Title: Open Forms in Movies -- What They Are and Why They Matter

How do movies make us feel free and happy?
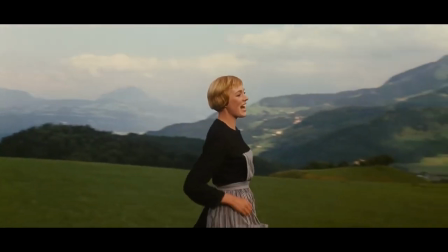How do they make us feel alienated? Let's talk about something that you'll see visually on screen a lot in all kinds of movies, including classical Hollywood movies. It's what I call open forms. Let's talk about what this means and how this makes you feel, how it manipulates you, persuades you in order to like a movie. Coming up next.
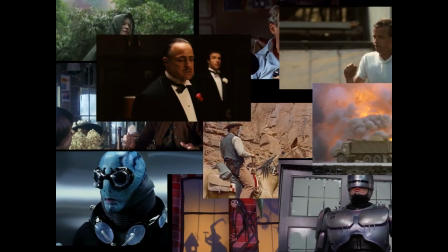I made a video on closed forms,
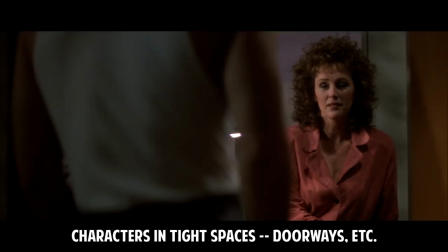which was where you see characters in tight framing or tight spacing within a movie frame.
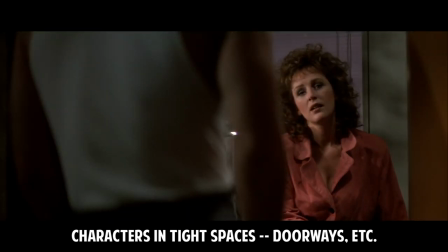And closed forms can show us characters feeling claustrophobic, weak,
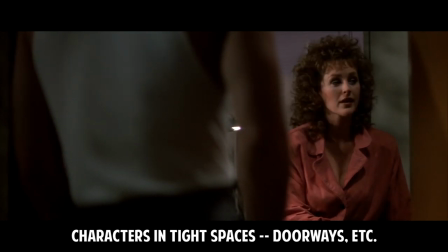trapped, and that can be both literal and metaphorical as far as psychology of the character goes. The opposite of closed forms is, as you might expect, open forms. A lot of classic Hollywood shots, classic movie shots, or open form kinds of shots.
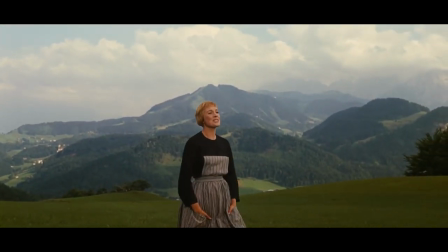For example, the famous musical Sound of Music, where Julie Andrews runs through the hills of Switzerland singing The Hills Are Alive.
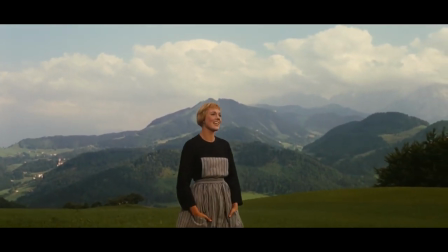How do you feel when you see this scene?
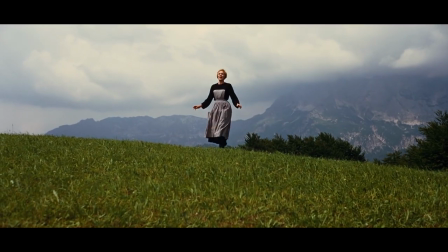Julie Andrews, her character in this movie, and this is a very famous movie that people love and have loved for 50 plus years, is free, easy, happy, joyful, delighted and of course part of that is the scenery but quite a lot of
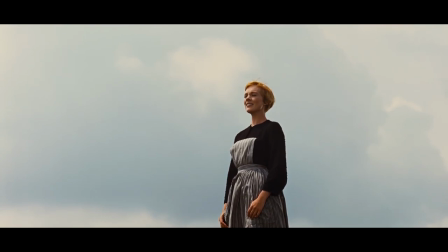it is that she is in these wide open vast fascinating beautiful spaces and the way that the camera is depicting her shows us how to feel about her happy free and easy and gives us her inner psychological mental or spiritual state happy free and easy this is one reason that
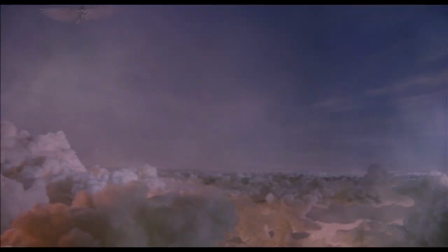directors use open forms and typically it's when a character has a lot of
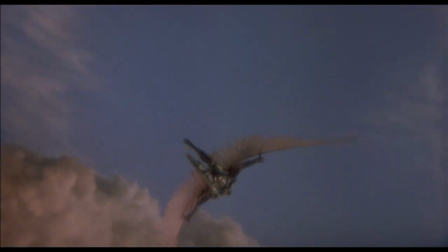a space, open space around them, maybe around the top and the bottom, but certainly around the sides.
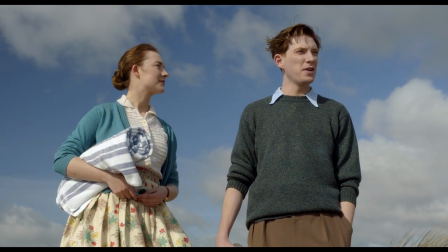When you see characters who have a lot of freedom of movement, for example, they could go to the right or the left, up or down,
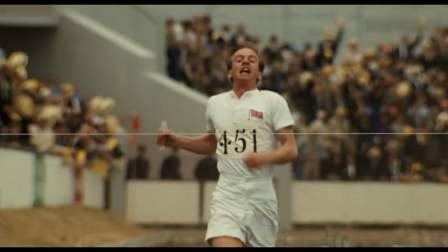that character is freer than characters within closed forms or say trapped spaces.
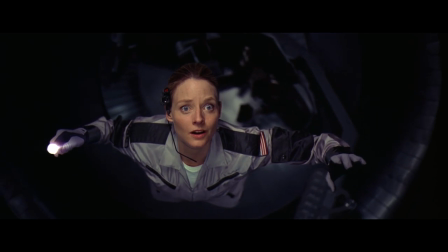And because that character is freer literally in terms of space around that character that can mean then the character is
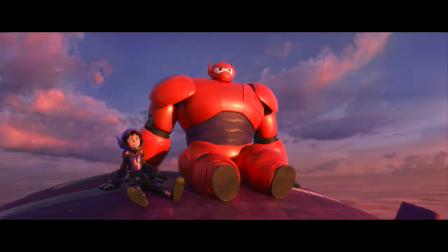feeling free and easy and happy on the inside as I said psychologically spiritually or both.
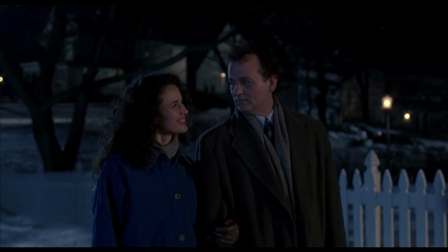In other words again the space around the character visually can tell us about how a character feels
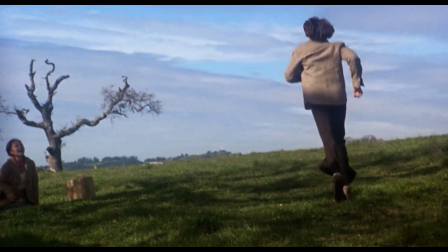internally and about how we should feel about that character in that particular moment. This is a classic film grammar technique for open forms. Now be warned though, not all open forms have this very meaning. The character's feeling free, easy, and happy on the inside. In fact, it may be just a 60% rule. It only happens when you see these kinds of shots 60% of the time.
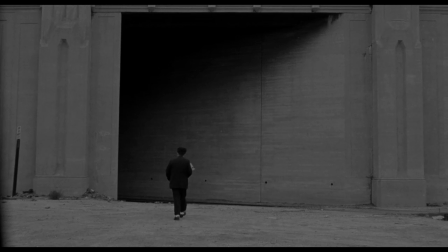And part of that is because the farther the camera gets away from a character, the more alienated they might feel to us.
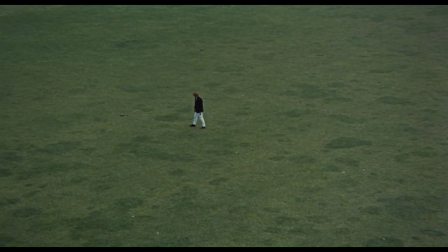In fact, In fact, we might get to the point where an open form is a negative, not a positive for a character.
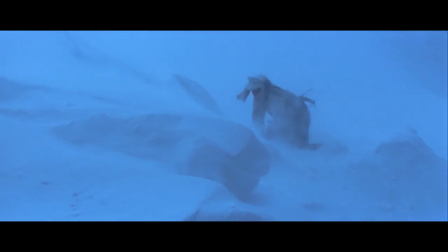There is such a thing called fear of open spaces or agoraphobia,
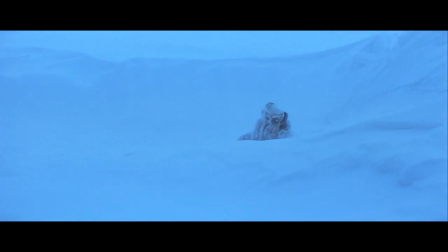and often times you'll see characters in movies surrounded by vast scenery in either nature or being in an empty city,
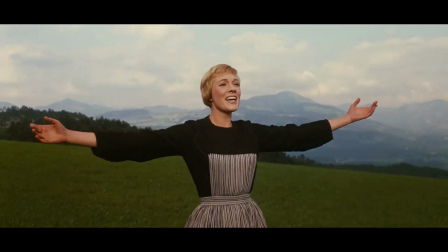say in a post-apocalyptic sort of movie. When the camera is 5 to 10 feet away from its subject, the main subject, say a character on the screen, typically that means they're at a friendly distance from us, the viewer, and thus we sort of relate to them on a personal level.
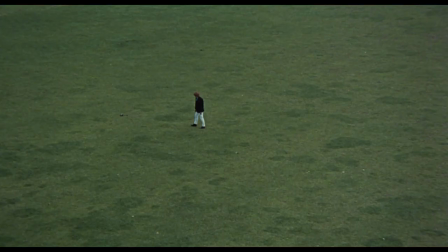But the farther back a camera goes, say maybe a hundred feet, or it feels like the character is a hundred feet from us,
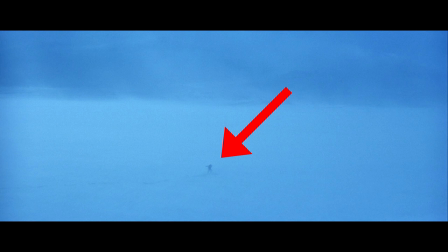and the more the character is a little dot on the screen with vast surroundings, then we start to get into negative meanings for these open forms.
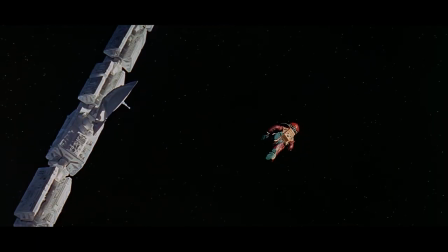When a character has too much space around them him or her when a character has
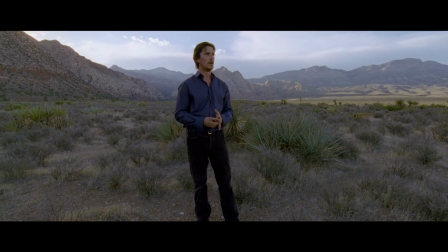too much say freedom of movement then we start to worry about that character being swallowed
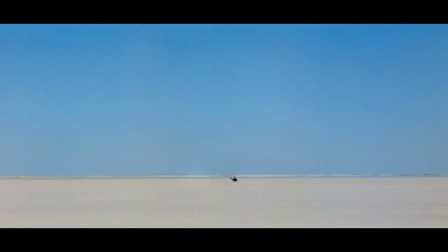up by nature or their natural environment and we feel fearful for them they look lonely they may feel lonely and all of
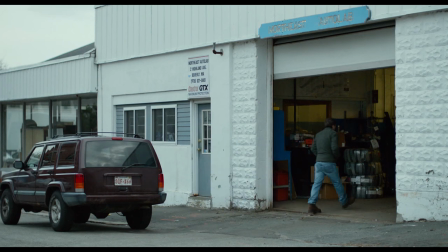those feelings that loneliness and being outside with nothing around you're not being sure where you
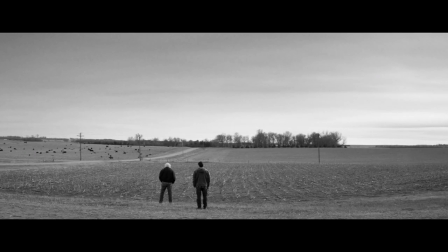are lost or alienated may also be similar kinds of feelings associated with shots like this. Now as well in scenes where there are two or more characters, space around a particular character may indicate dominance for that character.
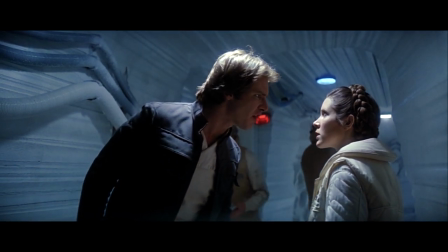Put two characters on screen for example and if one has a lot of space around him or her and then is pushing one
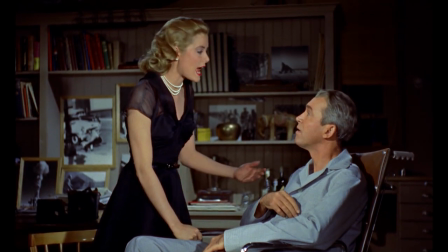of the characters to the side of the screen making that character feel tight or trapped lodged up against the edge of the frame,
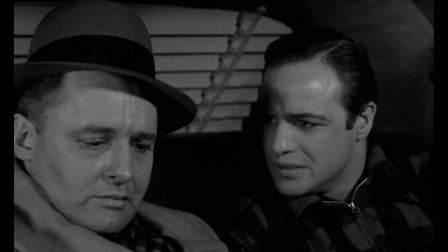then you have a character who, with a lot of space around him or her, feels like the dominant one, thus more authority,
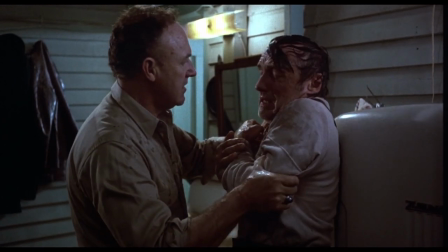thus more power, more control, with the character who has a lot of space versus the character who doesn't,
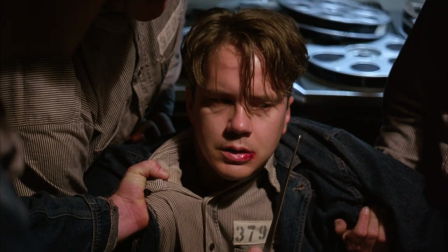and thus that character feels weaker, tighter, more controlled. All of these open form shots, whether they're positive or negative or a mix of both, are contextual.
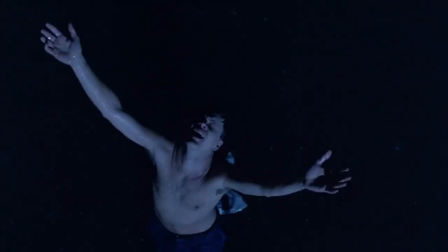They matter in terms of where they're put in a movie, and sometimes these shots can last for just a couple of seconds. sometimes these shots can
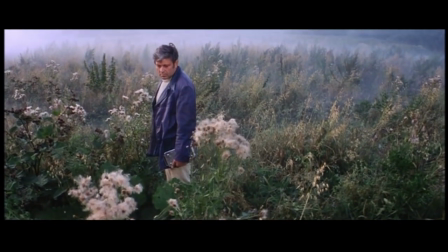last for a minute or longer and within a movie you have to be aware of what's going on with the plot with the characters with the storyline
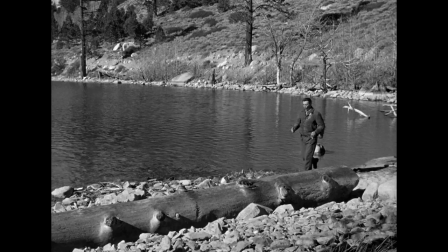and then decide how to interpret an open form shot because after all they can end up being quite complex both happiness in terms
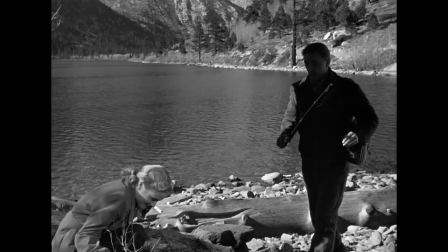of the freedom a character has but alienated in terms
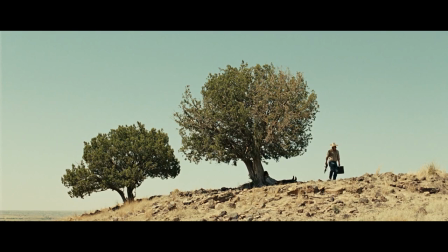of the vast amount of space Maybe there's almost too much space around the character,
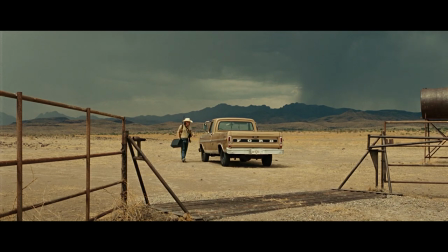so there could be a blend of both kinds of feelings You will even notice when I'm making YouTube videos not that I'm a great director or anything But I put a little bit of space around me and there's some vertical lines in my shots Yes, but there's a lot more space surrounding me making me perhaps feel a little bit freer open or happier I'm not sure that's how you feel about me, but that's part of the intent at least have you seen any movies with some great shots With there's a lot of space around characters. What did those shots mean? I think if you start to look for them You'll see them everywhere Probably in every movie ever made and they're all contextualized So be aware that there's a lot of ways to interpret these but the general film grammar meanings are in this video Please subscribe this channel for more great content. Thank you and have a great day